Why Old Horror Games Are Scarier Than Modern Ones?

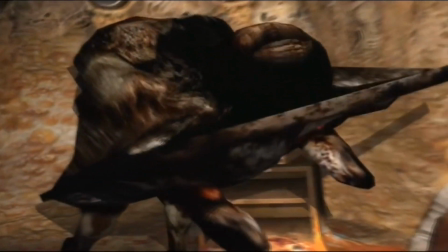How did horror games go from this to this?
Oh my god, bro.
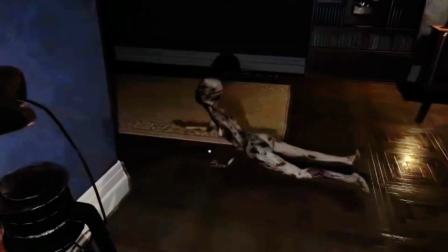Oh, hell no, man. What the f, man?
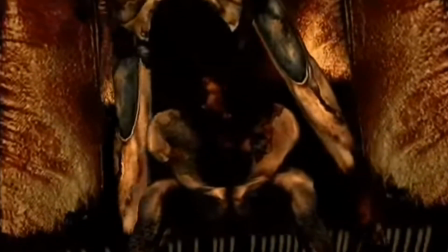Before you type in the comments saying all horror games were scarier because we played them as kids, I don't fully agree.
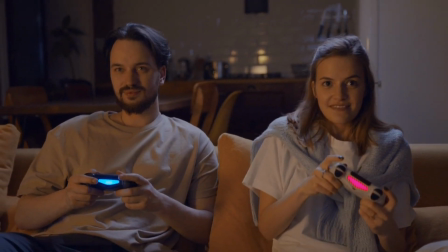I played most of the old horror games just a couple years ago. However, even as an adult, it still scares me.
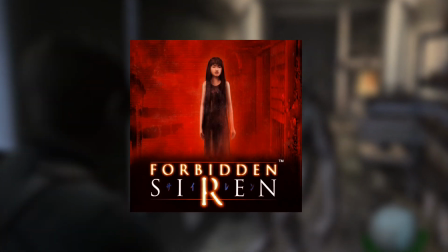So far, famous horror game franchises like Fatal Frame, Siren, Condemned, and Silent Hill are considered dead for so many players.
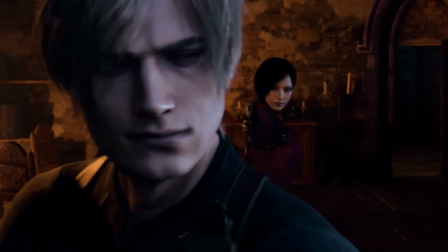Only Resident Evil is one of the few that is still able to stand strong over the years.
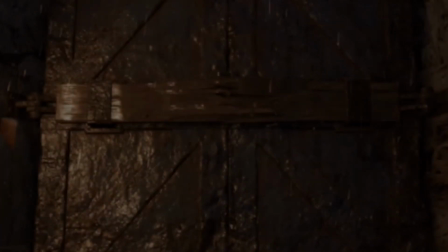So, what makes modern horror games miss in the making?
2 hours of horror, my ass.
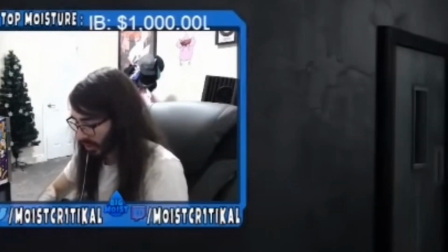It's more like 6 hours of agony.
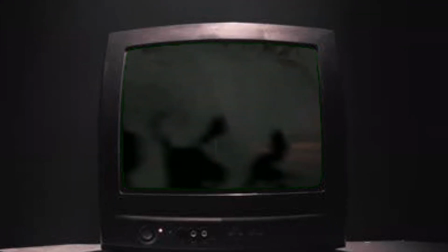One important factor that really makes the old horror games look so much scarier is obviously how the old video game in general looks in the past.
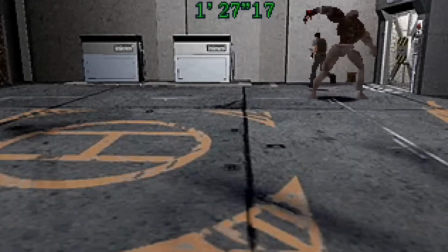Limited graphics make the visual look weird or uncanny. It's not bad, it's just uncomfortable.
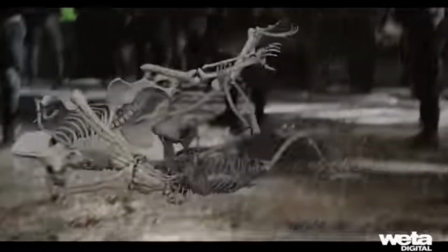If you are someone that works around visual effects, you probably already heard about the word Uncanny Valley.
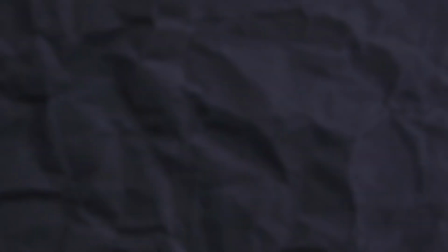This word was first introduced by Masahiro Mori.
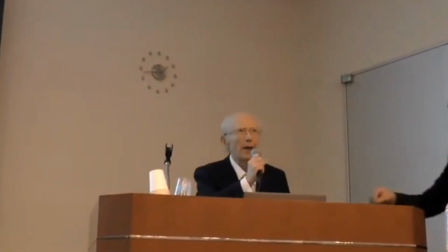Masahiro Mori is a Japanese roboticist noted for his pioneering work in the fields of robotics and automation.
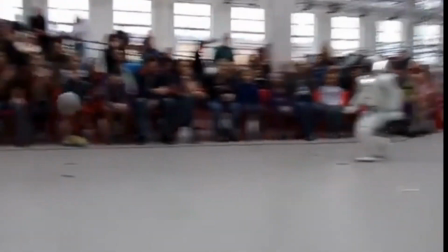The Asimo robot was designed by one of his students.
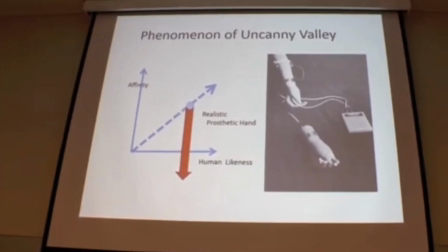Masahiro Mori first introduced the concept of Uncanny Valley in 1970 from his book titled Bukimi no Tani.
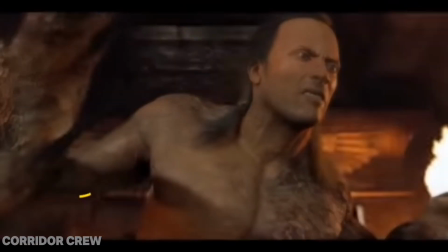The article forwarded the hypothesis that as robots become more human-like,
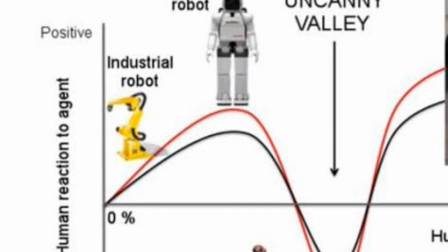they appear more familiar until a point is reached at which subtle imperfections of appearance make them look eerie.
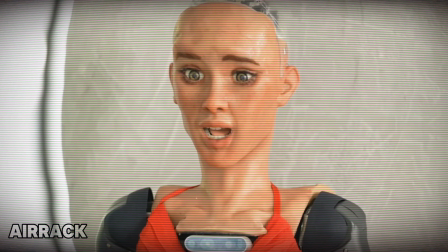Basically, it refers to the unsettling feeling when something is almost but not quite lifelike, making it look weird.
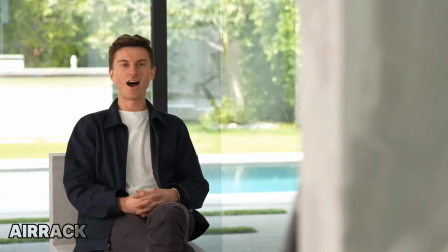I don't like this guy. What the f?
The same also goes for video games.
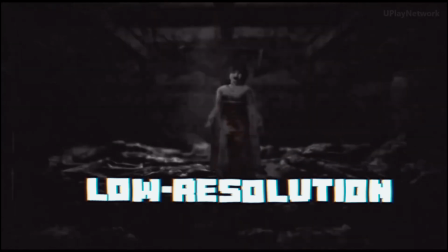The low polygon graphics and the low resolution texture makes it unintentionally creepy.
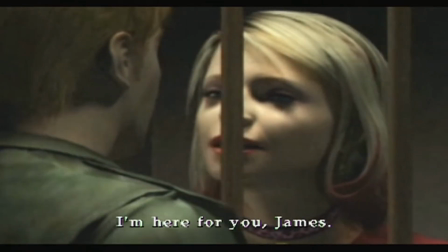Take an example of this cutscene in Silent Hill 2.
See?
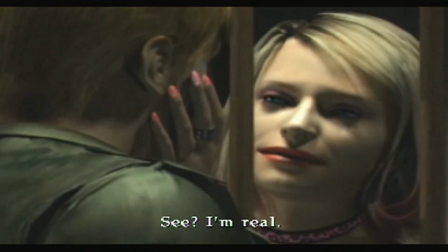I'm real.
A little facts about this pre-rendered scene was created by Takayoshi Sato.
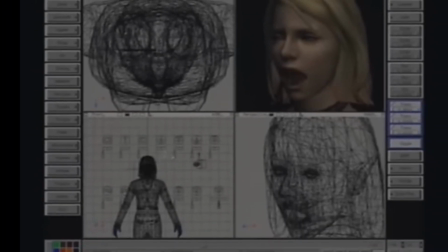The stiff facial expressions are made by hand. Motion capture is only used for body movement.
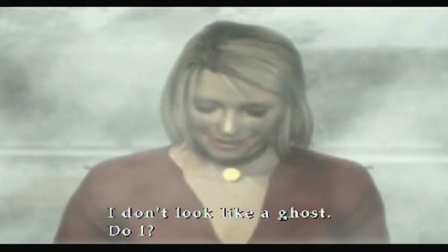The reason is because he wants to create more details on the character's facial expression. He intentionally creates asymmetrical faces to create realistic feelings.
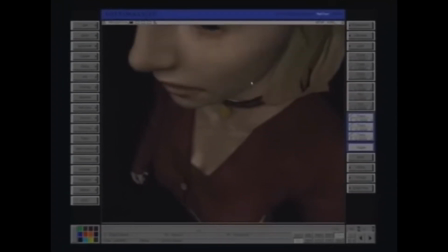So, we know for sure that this scene is computer generated. We are able to feel it.
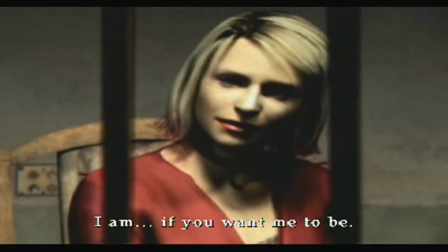But our mind tells us the facial expressions, it's close to how real humans look.
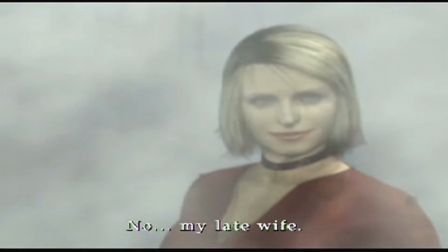But something wasn't right. Something makes it disturbing. Another example is the game Siren, released in 2003.
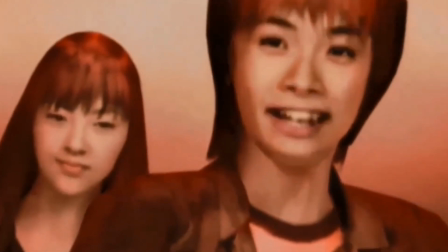The game that was also directed by the director of the first Silent Hill games, Keiichiro Toyama. Instead of using polygonal transformation,
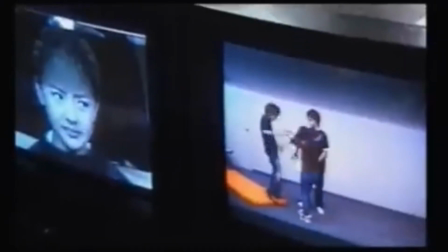the game chose to use images of real human faces that were captured from 8 different angles and superimposed onto the character models,
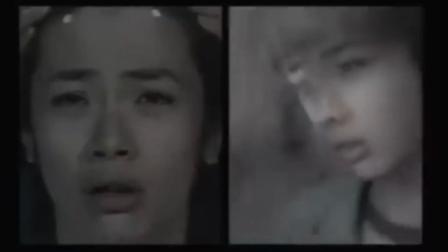an effect similar to projecting film onto the blank face of a mannequin.
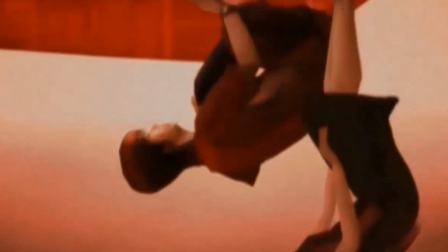It tries to give an emotion and soul to the game characters, but at the same time, these unusual effects comes very unsettling.
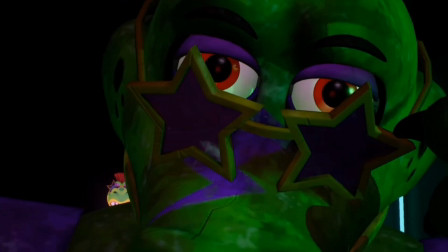This is one thing that newer releases are often hard to achieve, because today's game graphics have so many details,
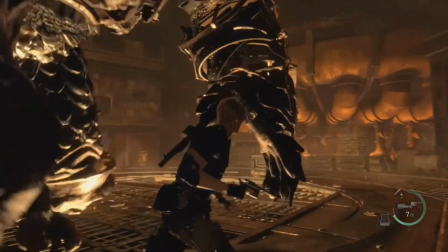so realistic, we don't get the eerie feelings of the environment or even the monster.
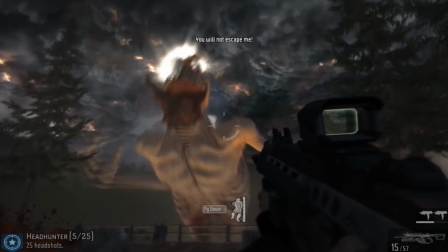Of course, it's not a bad thing, technology is always evolving, but the more details you add, the more mystery you take away.
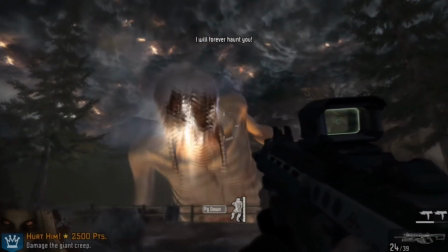It just makes it less scary because we know exactly what we are facing. Our imagination doesn't need to fill the gap.
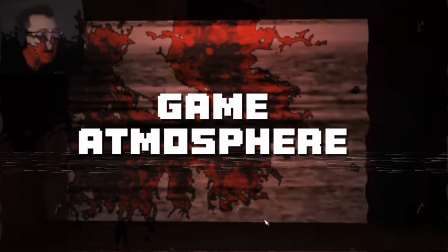Okay. I guess this is creepy, maybe? I don't know.
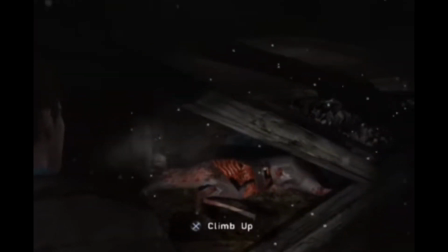I don't know what I'm looking at.
To further improve the uncomfortable feeling, all horror games often use subtle and slow building tension instead of using jump scare.
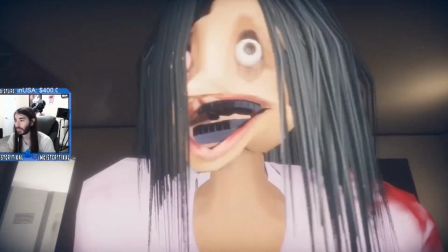Jump scare sure will be the easiest way to scare the player, but it's so cheap and sometimes overused.
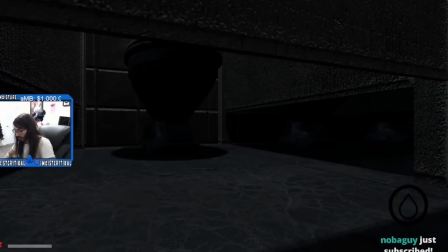Oh, watch out for the jump scare. Doff!